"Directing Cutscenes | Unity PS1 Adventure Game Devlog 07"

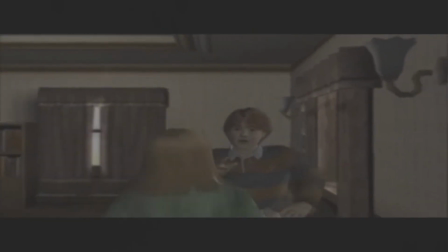0:00 Cutscenes have been an integral part of video games since the very beginning.
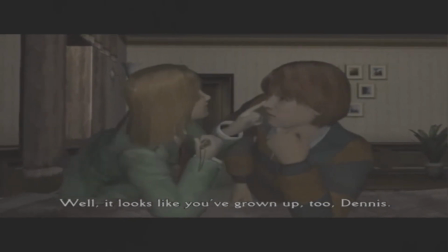0:03 There's been pushback against them as video games become more cinematic with real actors standing in for their avatars,
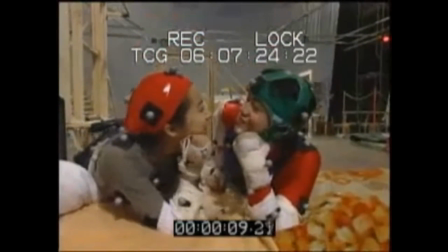0:09 and critics say they're intrusive or a failure of storytelling, but I disagree.
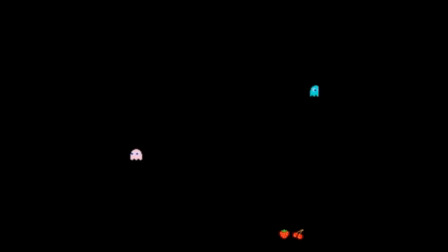0:13 Cutscenes are a tool for controlling pacing and expressing information that isn't always easy to express through gameplay alone.
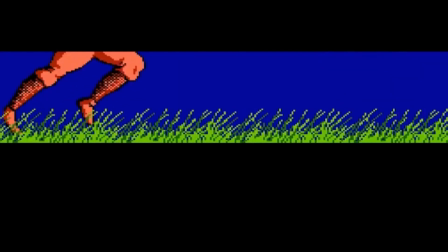0:20 In Ninja Gaiden, you're rewarded for clearing these super hard levels with an animated cinematic that almost looked like watching an anime on an 8-bit platform. form.
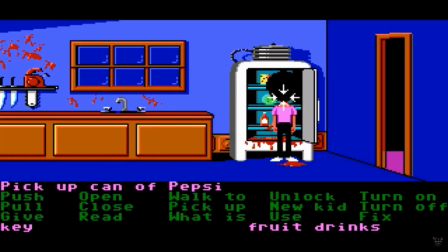0:28 In Maniac Mansion, the camera literally cuts away to show you how the other characters are reacting to your progress,
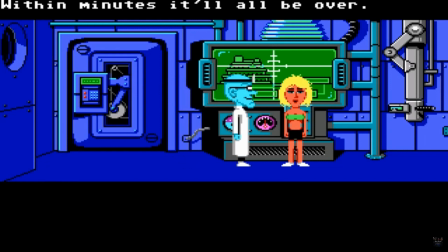0:33 which provides clues and information you couldn't organically see or provided context for the ever-changing world state. It made the world feel larger, where things were happening independent of the player.
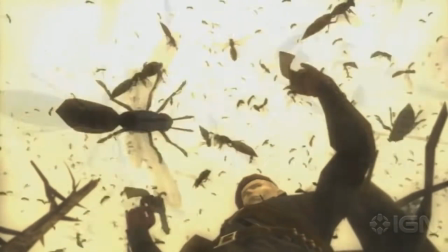0:43 It's an important tool in the game dev toolbox, one that can be abused, but given that cinematic heavy games still sell millions, it's a tool that should be mastered.
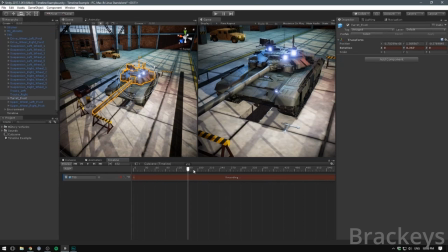0:51 You can find tutorials on basically any aspect of game development online, but cutscene directing is frustratingly sparse. There are tutorials on how to use certain tools like camera controls, but I've never seen a deep dive on the subject of actually directing a cutscene.
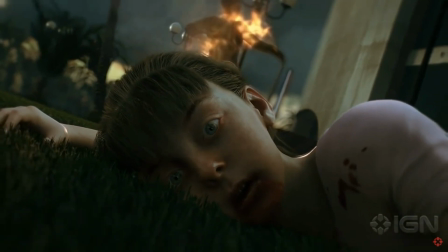1:07 AAA studios can afford to hire VFX studios that handle the bulk of the work,
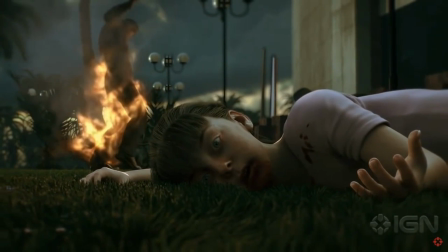1:12 and if you think about your favorite full motion videos and trailer footage, they're almost always directed by a separate team.
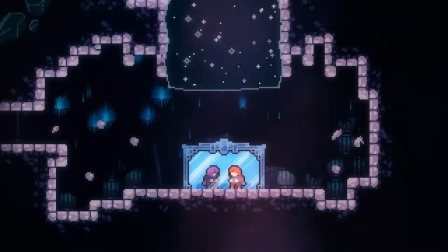1:17 As a small dev, resources are tight, and you've got to learn to stretch. But the approach to cinematics is virtually unchanged.
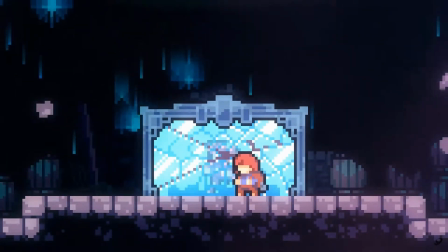1:24 You're either working with in-game assets or custom assets. In-game assets are just that.
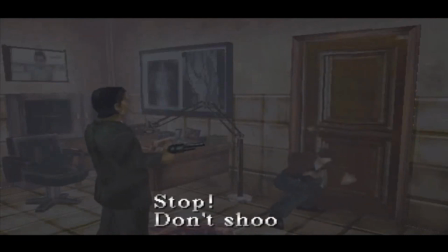1:29 If your character needs to express that they're attacking something, you don't need a new attack animation when the one you use every time the player presses a button works fine.
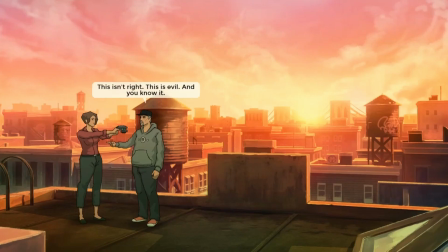1:37 This is the approach a lot of indie games use because it's cheap and efficient.
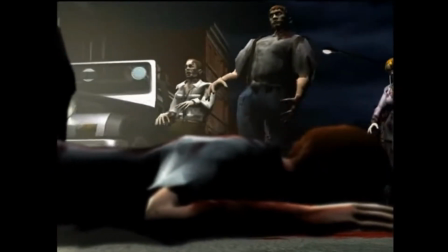1:41 Custom assets can be thought of as full motion video from the CD era, creating bespoke art and animation specifically for a scene.
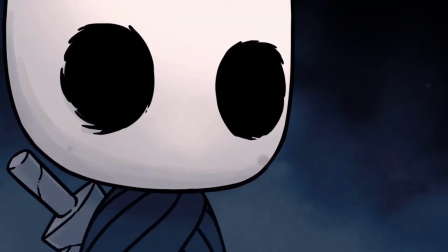1:48 The animated interstitials of Hollow Night and the full-screen panels of Perfect Tides are scenes that exist outside the core gameplay.
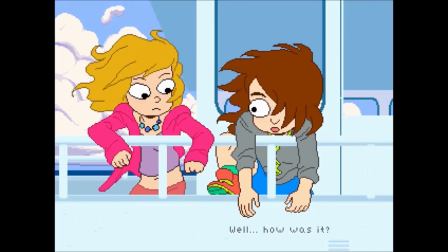1:54 These are understandably rare, because you're creating assets that will only ever be seen maybe once, but it's always a treat to see.
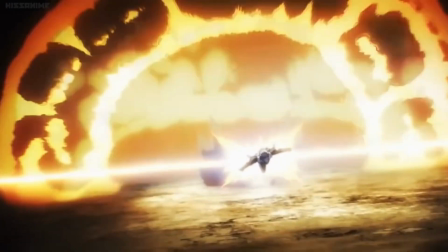2:01 They're the video game equivalent of Sakuga. It's special when used sparingly and should be treated as the event they are.
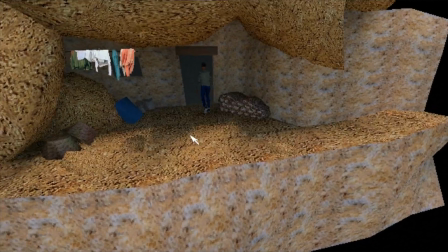2:06 My first concern when directing a cutscene is the transition. This is easier for me as I'm making an adventure game.
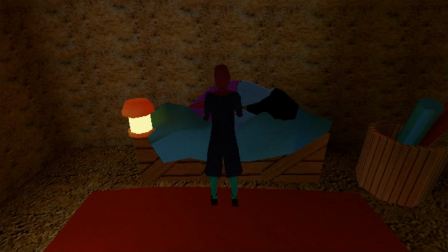2:12 There's an expectation from the player that whatever they click on will trigger some kind of interaction.
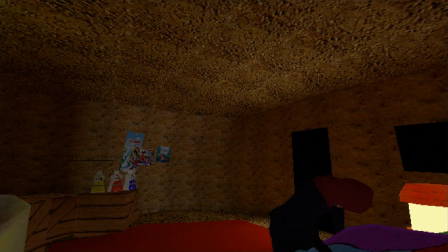2:17 The transition establishes that something is happening and there's no greater tool to signify this than the Fade Out.
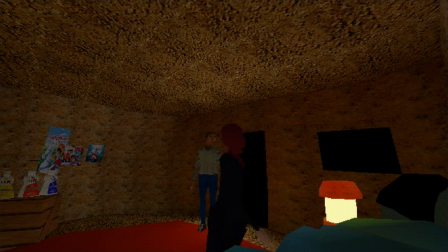2:23 The Fade Out is the universal language of, I'm taking control away from you now, and from a technological standpoint, it's your opportunity to set the stage behind the scenes.
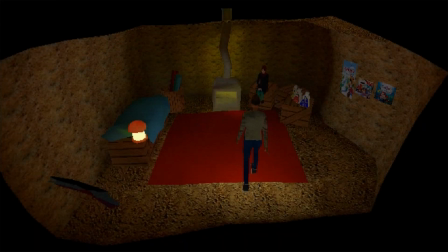2:32 In the split second, the screen is black, you can move the camera, reposition elements, and queue up animations.
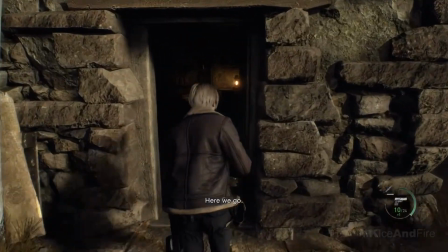2:37 A lot of modern games don't even do this anymore, resulting in a sort of single take style, but even these games use trickery to hide the setup.
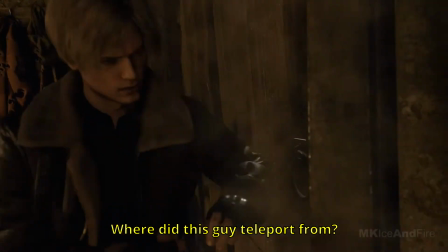2:44 The next time you play God of War or Resident Evil 4,
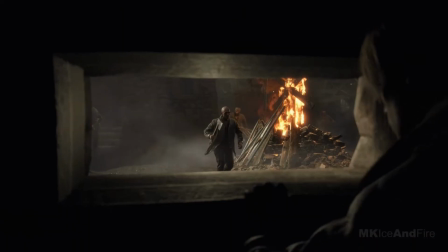2:47 notice how almost every in-game cinematic begins with a doorway transition or zooms in real close to the player to hide all the behind-the-scenes fudgery.
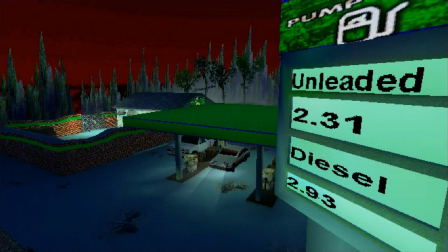2:55 Transitions can also hide a lack of assets. In this cutscene, I have the player drive up to a gas pump.
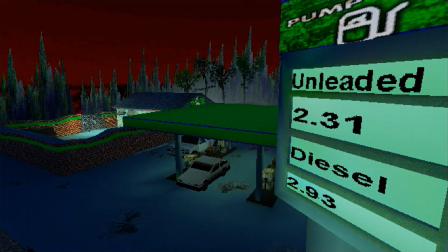3:01 The camera fades out as the player hears the sound of a car door opening close. I could spend a dozen hours modeling the car interior, the door opening and closing animation, my character getting out of the car and closing the door,
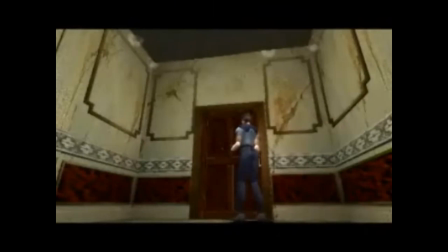3:14 but the fade-out is convincing enough because it's baked into the visual language. If you go back to the PlayStation era, you can see that lots of actions happen off-screen.
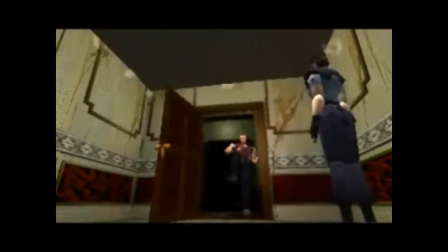3:22 The first zombie in Resident Evil is introduced by hearing the door open off-frame. The infamous Jill Sandwich scene doesn't even show the ceiling crush the room, just the sound of it doing so.
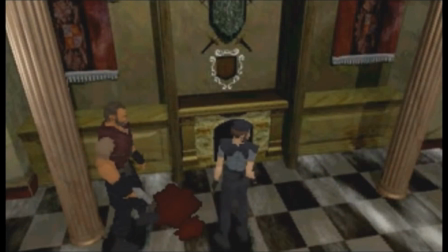3:31 Even animated shows save money by having actions happen off-screen, and that's okay. The audience imagines what's happening even if they're denied seeing it.
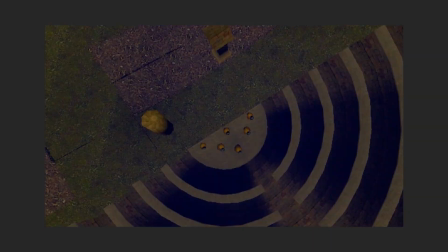3:38 This scene is directed through Adventure Creator's built-in visual scripting toolset, which gives me precise controls over simple events.
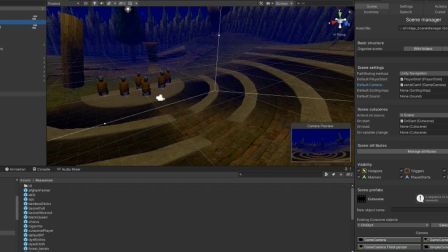3:45 I'll go over Adventure Creator in a future video, but it's instrumental to my workflow, because it lets me string little actions together into more complex scenes.
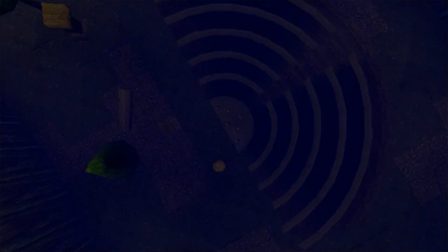3:53 The scene begins in black and fades in as the camera zooms into a stage.
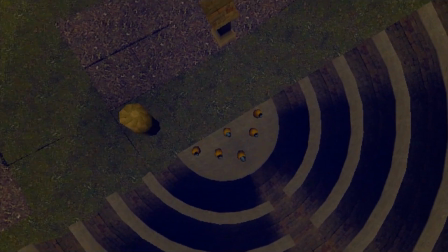3:57 A few camera cuts shows off the characters, and I change the chorus's animation to synchronize their movements.
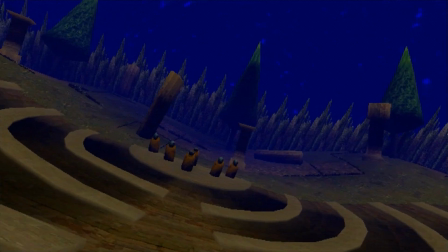4:03 For more complex scenes that require a custom asset approach, I turn to Unity's timeline.